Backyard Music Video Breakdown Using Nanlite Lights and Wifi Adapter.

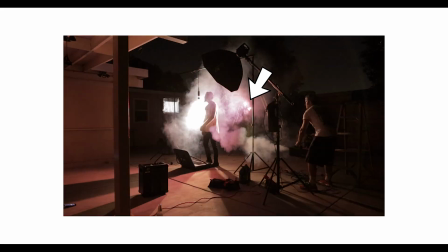We had a force of 60 in the back with cinefoil So it doesn't flood everywhere It just hits his
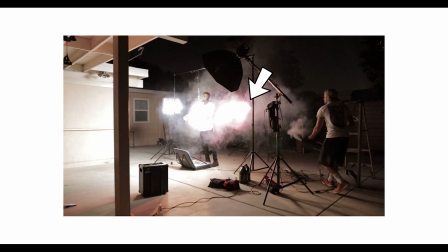back just to give him a backlight just so whenever we did the silhouette shot from the second song You know,
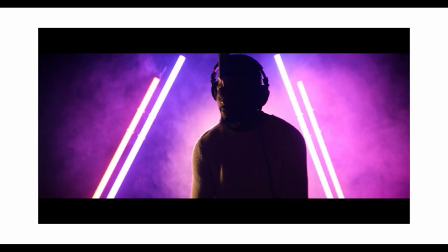he popped out more and then we had a Two-footer on the right side of
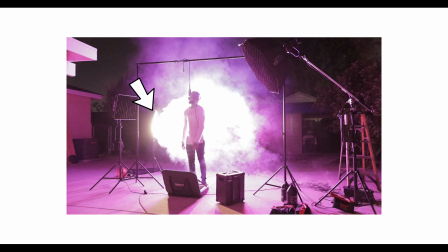him and that was coming from the back side So whenever it went silhouette you still saw a little bit of of his face, you know, I didn't want to complete black I wanted to show a little bit So we had that backlight we had the panel 150 on the left side
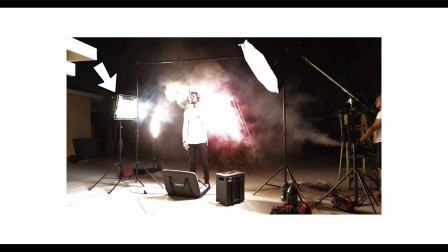and that one was the one we used for flickering and then for was it on and off yeah for on and off i believe and
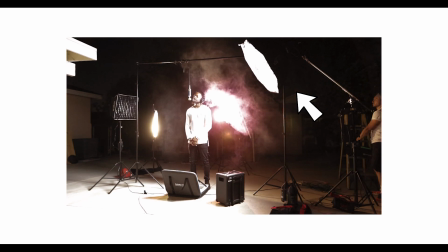then we had this right here which is the force 300 that was the key light that was flashing from the other side so a little quick story here we shot this video and the artist is actually like about six feet tall so i really couldn't get the light over his head because it will tilt i will you know i'm not trying to show the light stand or anything so it there was no way of doing it so what i did was use
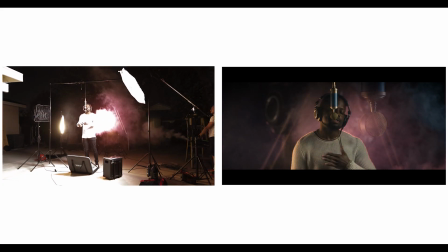the 300 on one side and the panel on one side and i used the grids as i explained on my previous video to
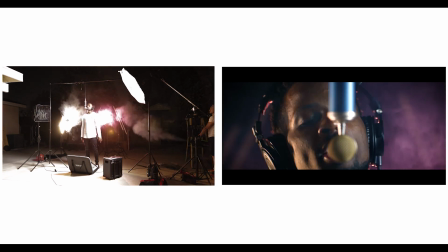block it off from flooding everywhere i wanted to just concentrate on him because if i took those off they will flood the whole background
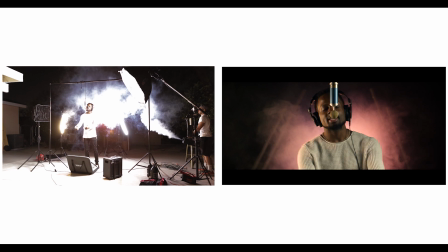and it's in my backyard i did not want to show anything from the trees from the shed or anything that was shown in the background so those are the lights that i use on the side to to light them up and just keep it concentrated that was my purpose to it this video was really hard to do by the way because the wind was just everywhere that's the bad thing about shooting outdoor especially with fog you don't know where it's gonna
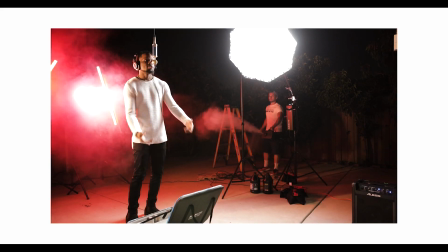go so actually for most of shoot i had to actually just press record and then just go to the back side on
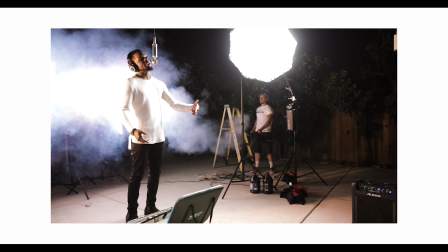the right side of him or left side and i had to just fog it up wherever the fog was going i had to kind of counter it and move the fog
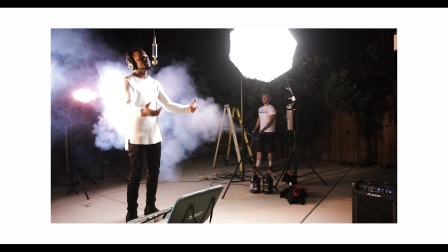machine a different way just so it doesn't go in his face the purpose for me whenever i shoot music videos or just any videos in general i do not like the fog to go all up in the face of the artist or the person i like to keep the fog behind them it
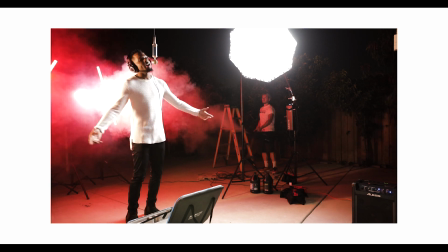just looks more professional in my opinion unless it's like a trap music then i guess there's exceptions for that But for the most part, I like to keep the fog behind keep himself real clear because when fog tends to get in their face They go very soft you lose contrast So that's why I decided to grab the fog myself and fog it up in the background and kind of fight with the wind to know where it's Heading so I did that it was very hard the one bad thing about nanlite that I do want to explain So nanlite is dope the reason why I'm making this video is to show you guys the versatility and what you can do with all nanlite Products, I'm not sponsored by the way. I wish I could be but I'm not Um, but yeah, I mean it's just the versatility that you can do with the app. You're able to move all lights However, there is a downfall and I talked about it in the video that I made for the app It lacks a lot of things So for example a lot of the things you guys saw on the tube lights my girl had to manually move it with her
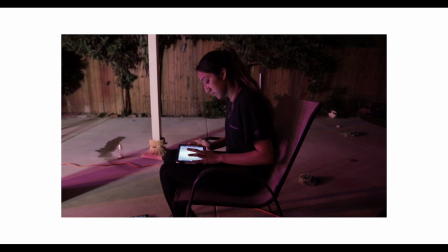fingers She is an expert with that She we kind of figured out what sucks with it that we had to kind of counter and work around Which I don't think we should be doing that. But anyways, we have to for the meantime Hopefully the firmware is gonna come soon I will update you guys when that happens, but yeah, so we're having a problem with that And then the other thing was the Nanlite the 150 panel the first part was flickering And if she was to turn that
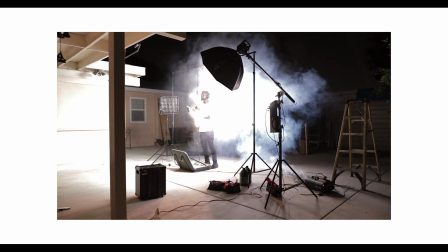off or change it to just standard light is not gonna do that So we literally have to turn it off with the app I had
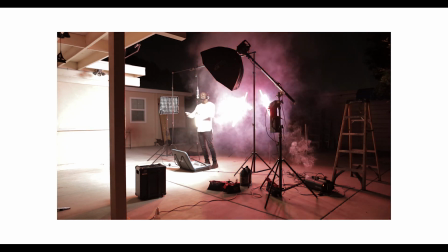to run and with the 150 panel I had to change the settings from flicker to regulars to standard light So then from there she's able to bring it
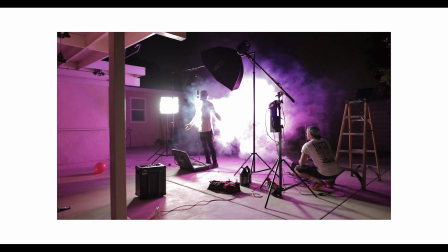back up and now it's not flicking So the fact that I had to run around the camera do that it was just a disaster So the app needs a lot of work, but the products themselves I mean you guys see what you can create in the backyard Like I'm very pleased and love Nanlite the what they produce Their prices are really not expensive. They're very affordable overall what you can produce out of them Like I love the barn door grids that they did for the tube lights.
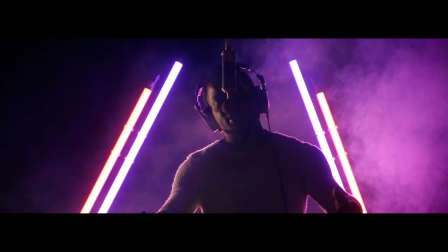It allows to also concentrate the light So I use basically every single light I have from Nanlite Well,
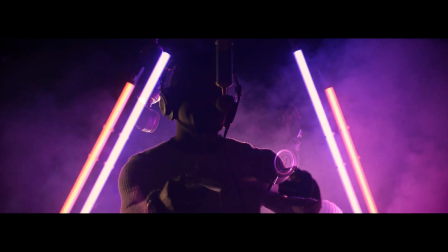not every light but I mean every light that they have for the most part I use them on this set just to show you guys what you guys can create.